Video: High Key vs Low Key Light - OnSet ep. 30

Hey, this is Daniel from Adorama. Today we're going to talk about low-key lighting and high-key lighting. These terms are thrown around a lot, so I figured I'd talk about it a little bit and let people understand what they really mean. So high-key lighting, a lot of people immediately think of shoot against a white background. That's high-key lighting. That does not make your lighting high-key. What makes it high-key is low contrast.
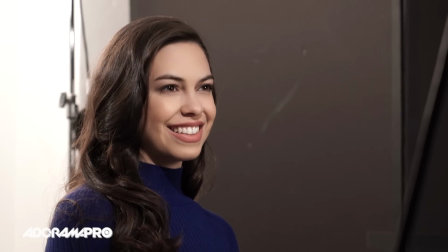So sure, a lot of stuff that's high-key is shot in very bright environments, and we're actually against a white background because we're in the studio. But what you want to do is when you're setting up your lighting ratios, your shadows should be nearly invisible.
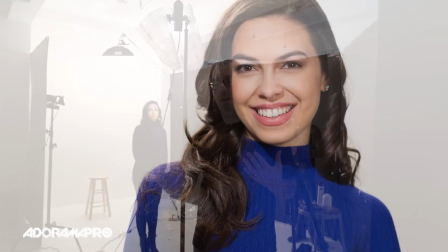Basically, you should have just enough to shape the face, maybe a stop or half a stop difference between your shadow and your neutral.
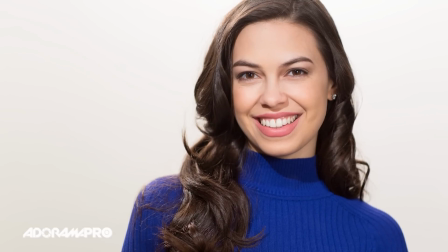So very, very low contrast lighting is high key.
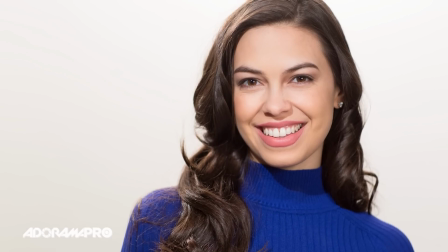That's often used in things like sitcoms or in situations where people have to walk around or move around a lot because it's very forgiving. People can, all the different camera angles look good no matter where they turn their face. And then if they have to move a little bit in the scene, it'll cover them.
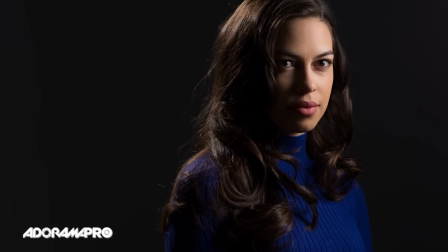But low key lighting is light with very high contrast. Generally speaking, people use it a lot in dark scenes, so you see that. But essentially from the neutral on the subject's face, the proper exposure, to let's say the shadow, can go completely black or completely white if you went the other way.
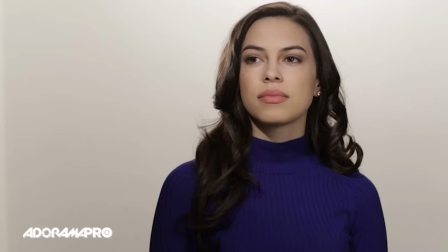So basically incredibly high contrast. Here we have Shireen on set and she has very high key lighting on her.
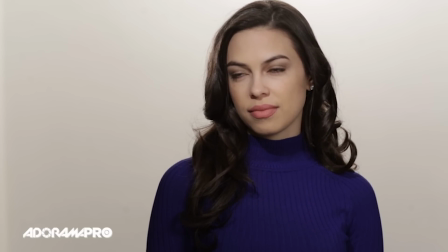It's very, very even. This would be great, again, if she was like on TV presenting something, if it was a sitcom, it's comedy, it's lighthearted, it's easy. This is good lighting for this. If we want to convert this into low key lighting, we can just turn off some of the
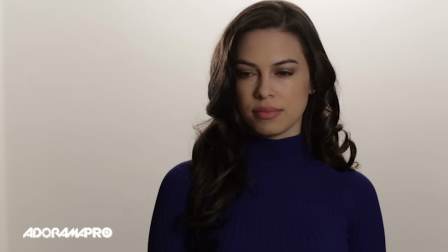lights. So let's go ahead and do that. If I turn off her key here and also her hair light and our background light,
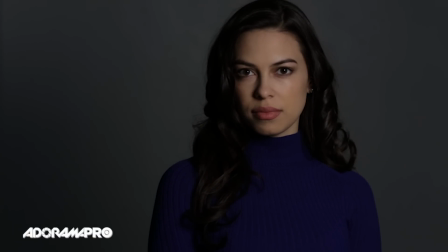that's gonna get us most of the way there. But what we need to do is move the light a little closer to her.
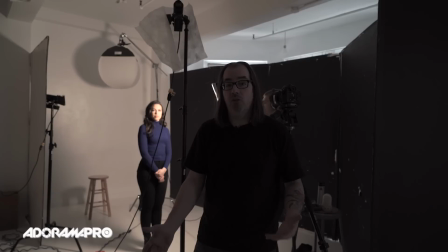We're in a white space, the light's bouncing all around, so it's actually acting as its own fill. So by bringing the light closer to her, we'll be able to increase our contrast.
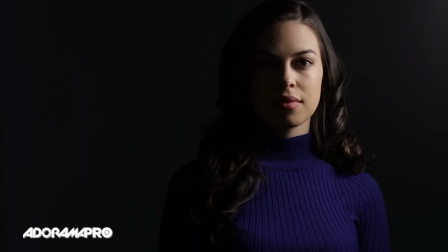So Dave's gonna bring the softbox in real close. And in this type of situation, you could do this kind of half-lit face thing, or she could face into the light would be the more common way to do it.
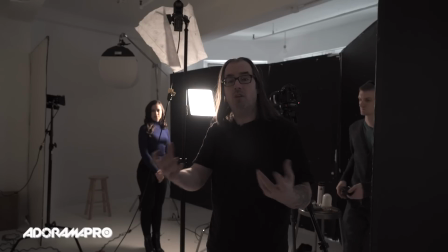And that way you can get nice, beautiful light over her whole face. So face into the light.
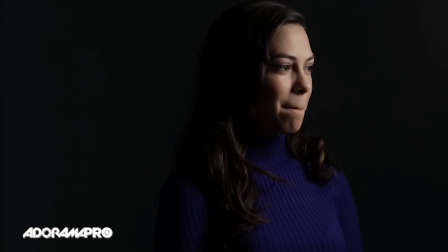I could add, if I wanted separation from the background, I could kick, let's say, the hair light back on, and it would still be low-key because it's still very high contrast.
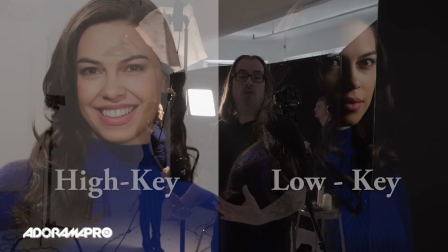So you see very high contrast between my normal exposure and my darks, or my normal exposure and the lights.
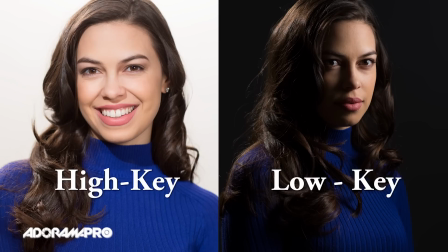That makes it low-key. High-key is very low contrast. So thanks for watching. Be sure to subscribe to our YouTube channel. And if you want to try out some of this low-key and high-key lighting, please throw it online, hashtag it Adorama NYC, and we'll check it out. I'll see you next time on set.